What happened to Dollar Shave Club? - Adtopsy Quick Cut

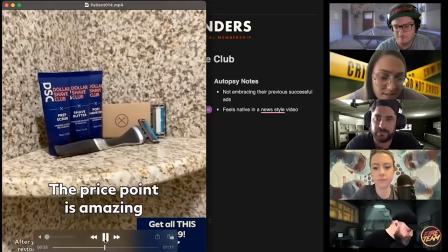It feels like to me, somebody said, make a three reasons why ad with all this footage we have and like shoehorn
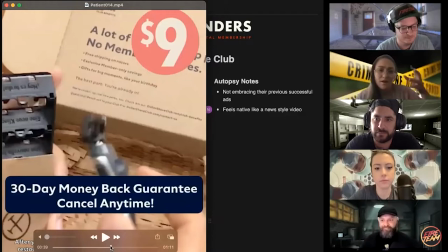all the footage into the narrative of like the three reasons why dermatologists or whatever,
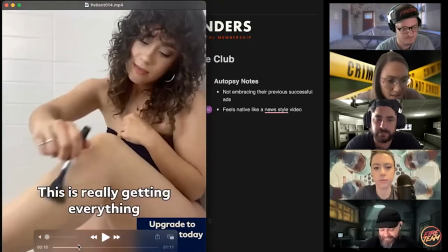whatever. And like, that's a tactic plenty of people use, it's fine. But I'm just not really, I'm not following any of these words.
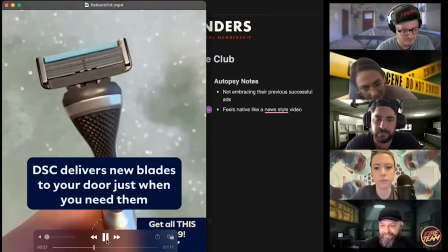I'm not reading any of these words. I'm when we get the get all this, I'm not reading that.
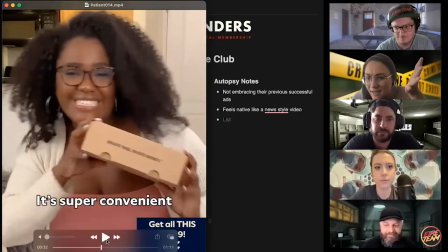When we see DSC, what is DSC? Like that doesn't make any sense to me.
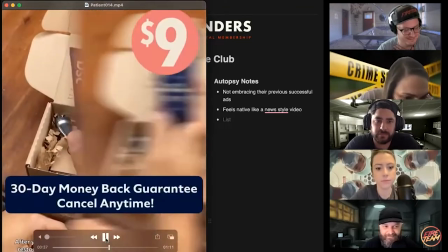And then this little thing after your what's on the left-hand side down there, Jess,
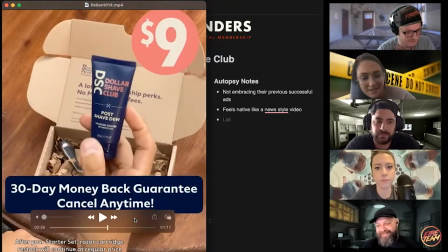after your whatever, whatever starter kit, and then starter kit is caps, like all of that.
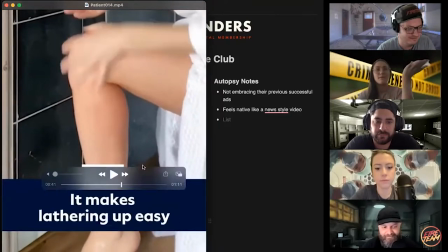I'm not reading any of those words. And I'm still not sure how that connects to the very beginning where why dermatologists suggest this
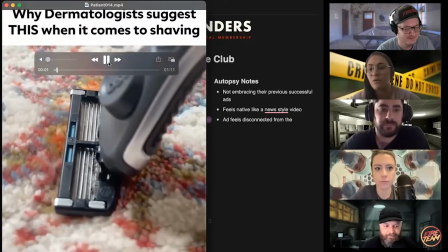and then there's three reasons i'm just not following the whole narrative yeah
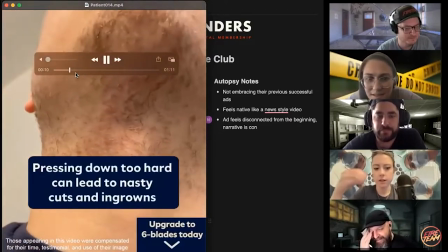basically i'm overwhelmed can we go back for a second they're like eight also is i feel like there are so many ctas it's like
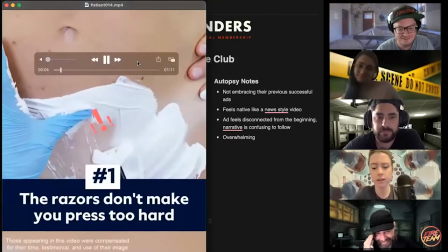upgrade to six grades get a free gift and then at the end there's a whole thing and there's like 37 different product bottles and like razors right i'm like
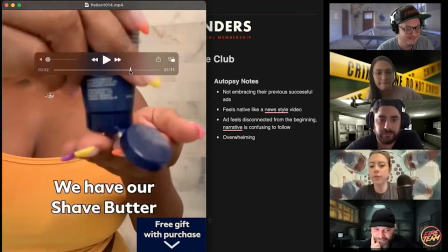i almost want like simplification you know it's like do i need three different things like squeezy products and a razor or like is it
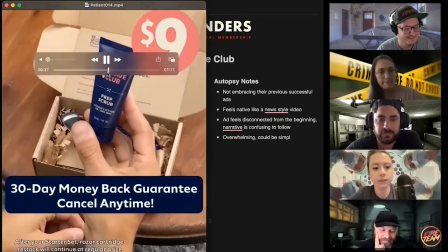the razor what is going on i'm overwhelmed yep why is there a glove on
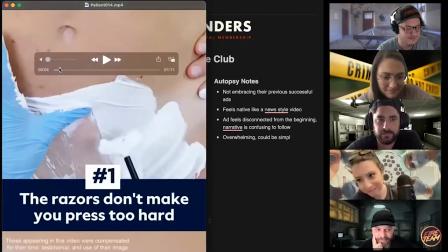the in the second shot why is there a talk there you go dollar shave glove shave
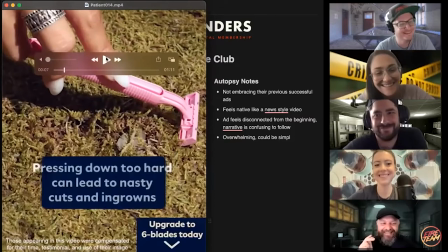glove come on there it is wait a second what an incredible quick
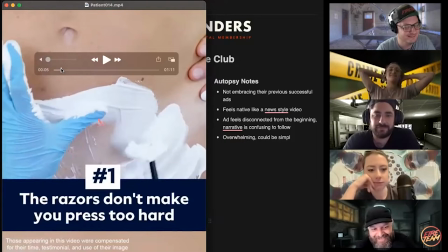callback but seriously what is the shot that has two hands and a third hand shaving um oh oh i know what it this
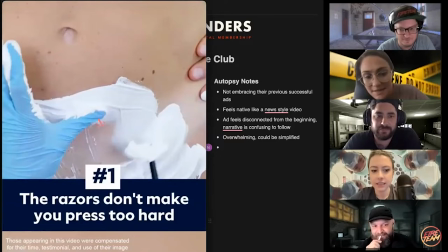i think well i could be wrong but to me it seems like stock of somebody about to get tattooed um or surgery like the
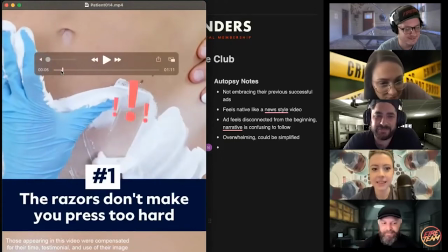location is weird of this like underbelly sort of situation i don't know so we're about to get rid of our appendix, but also don't use crappy razors when you do it.
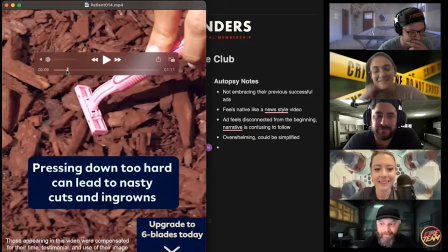You know what I mean? Here's what I think is happening. Maybe. So scroll, let's go through the first like four shots quickly.
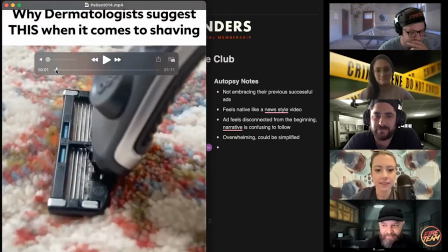I think what happened is someone was briefed with the idea of let's increase our hook rate and hold it, period.
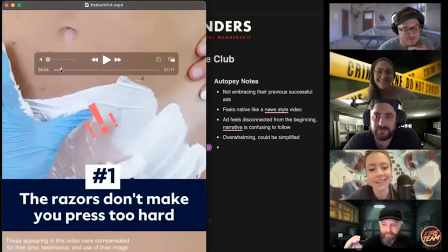That's the only goal. That's the only goal. If we do that, we will improve performance.
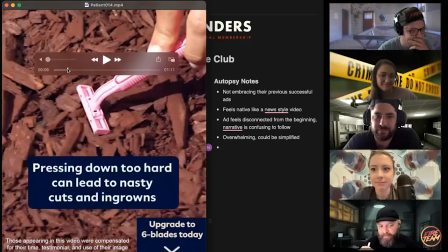And like, it seems like to me,
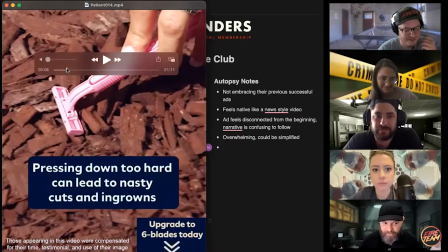they just put their best hooks together or you're not even best hooks they're not good yeah they're not good but they are attention getting
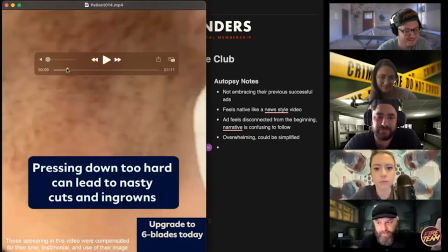they are confusing um certainly that like that first one is weird why would you be shaving a rug second one is still
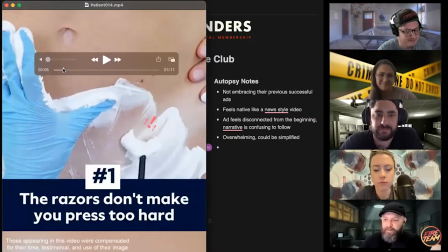confusing why why are there three hands here um i've i've played with this before
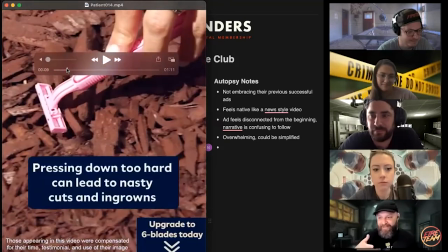of like um there are sometimes i've shot ads or seen ads where
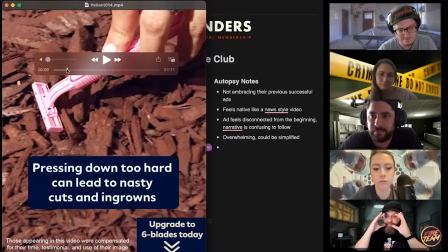something is shot from like a camera from like a first person perspective but then both person's hands are in frame and i think it actually triggers
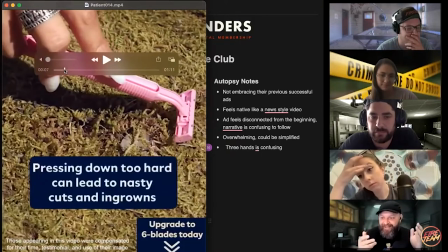something in someone's brain of like wait a second how are they shooting that because either the camera is in the person's mat like being held by a mouth
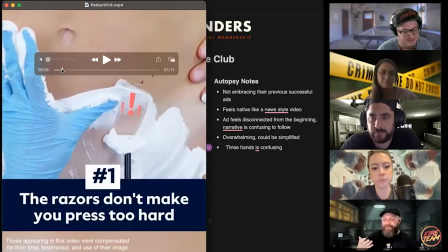mount or someone else is wrapped their arm around there but i always think about that like why are there three hands here shaving something why
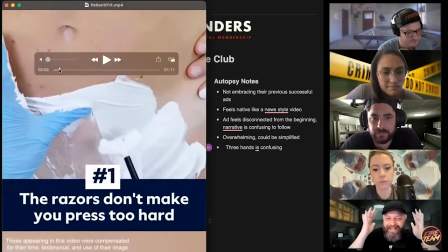is this person's belly button like how is this i think there's a lot of things that
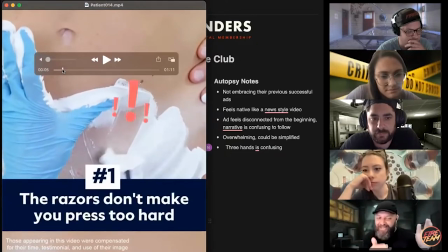are uncomfortable that would be getting attention here so and then that
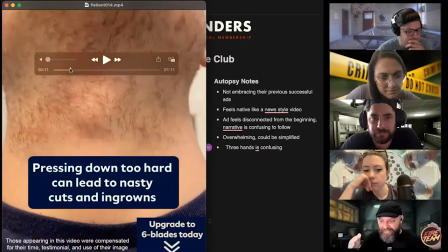too like all of this i think is just attention attention attention attention attention without
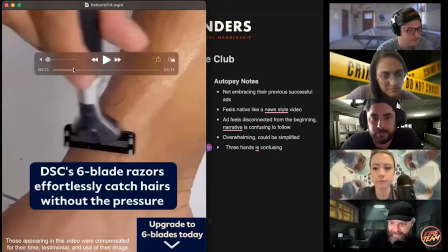good purpose or use to it um can i ask a
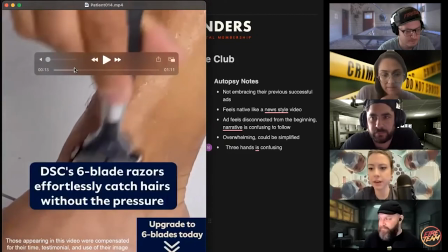stupid question what is going on with our like disclaimer here i've never put that on a map before my life i was just gonna ask that the
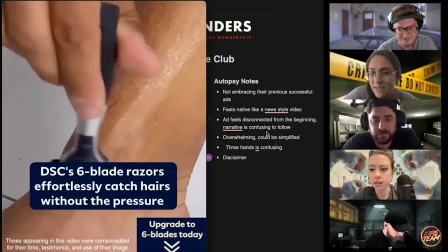only times where we've been forced to do disclaimers are like government-y or non-profit-y sort of situations or sometimes alcohol. But I think there's a larger question around that.